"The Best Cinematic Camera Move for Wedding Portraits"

So we just got to our hotel in Kauai. I had a couple Instagram questions on how we did this shot right here. So I'm gonna show you guys how to do that now. I've got my nieces here with me and they're gonna help me out.
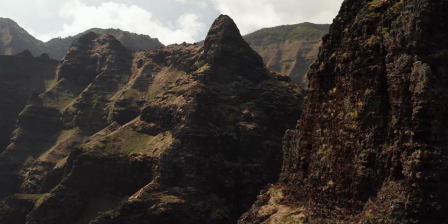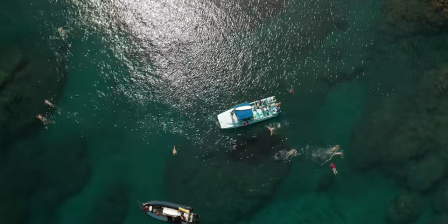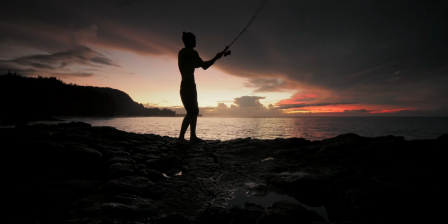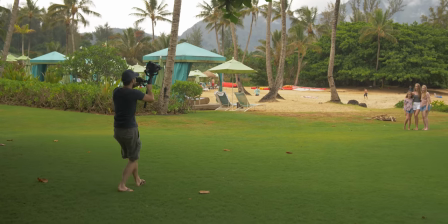0:36 Alright, so one of the main things is to move the camera in an arc.
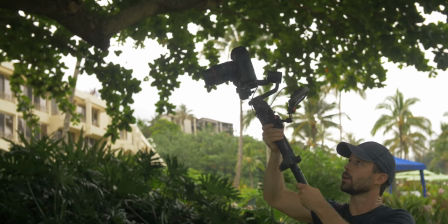0:39 You're gonna start here, the lens pointing down slightly, and we're gonna come down and as we come down we tilt the camera up. And this is what I call a vertical pivot. So we're going around our subject pivoting like this and as you do that you're going to walk forward as
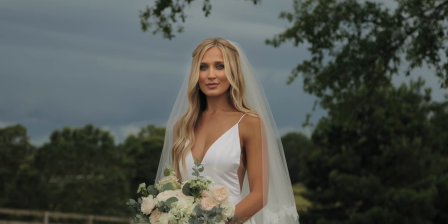0:55 well and what that does when you have a long lens is it makes the background move behind your subject now there are a couple things that you need in your composition in order to
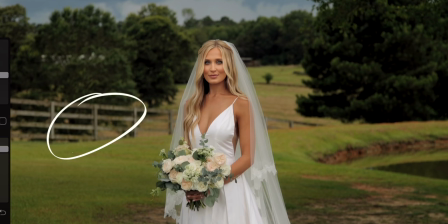1:02 make this work you need a mid-ground a deep background and you also need something in your background that's up
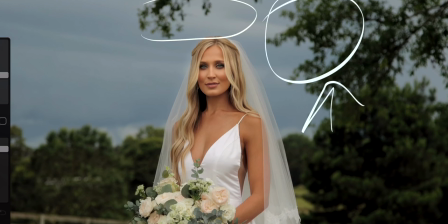1:09 high that can rotate into your frame as you move the camera down we'll also want to have a long lens,
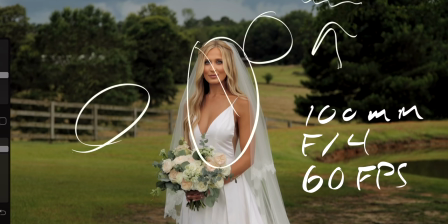1:16 keep your subject right in the middle of the frame, and a camera with autofocus is a must.
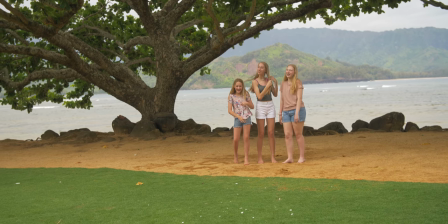1:21 We're gonna do a couple test shots here. I'm gonna show you what it looks like.
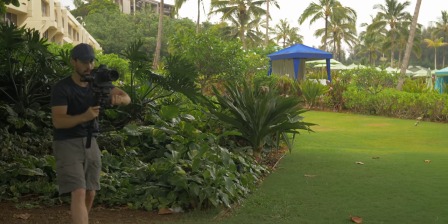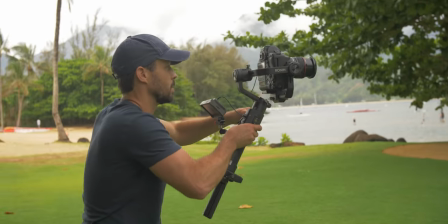1:30 And keep in mind that once you do the shot moving forward you can have your subject hold and do the shot backwards and then run that shot in reverse and see which one looks better.
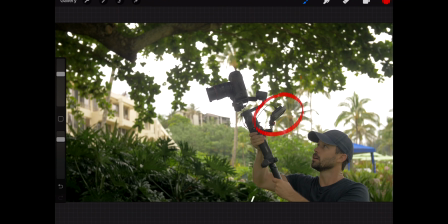1:40 So I highly suggest having an external monitor on your gimbal to do this and you'll look at this monitor when the
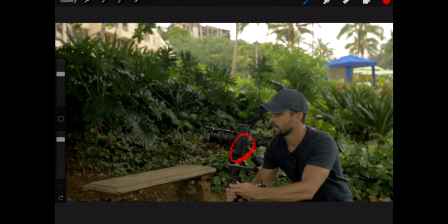1:45 camera is over your head and as you bring your camera down below your eyes you'll look at the back of the screen. So another important factor is to have an interesting background and a background with a lot of depth.
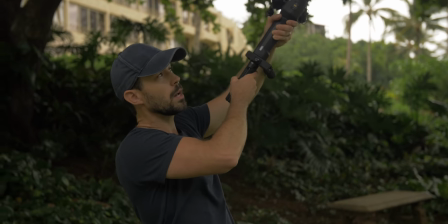1:56 Again I'm gonna come walking in this way and as I'm moving forward I'm pivoting down
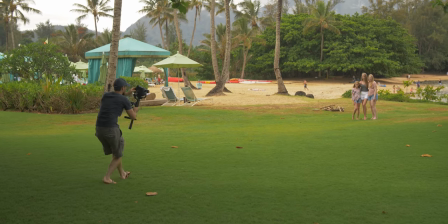2:01 and tilting up and that's gonna push and whirl our background from top to bottom as we push in.
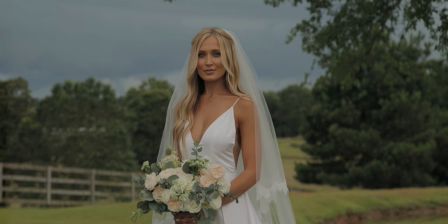2:10 So I hope that's helped you out. Of course there's a lot more that can be done to the shot through color grading. That's something we'll go over in future tutorials.
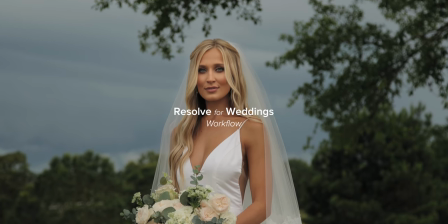2:17 Until then, have fun.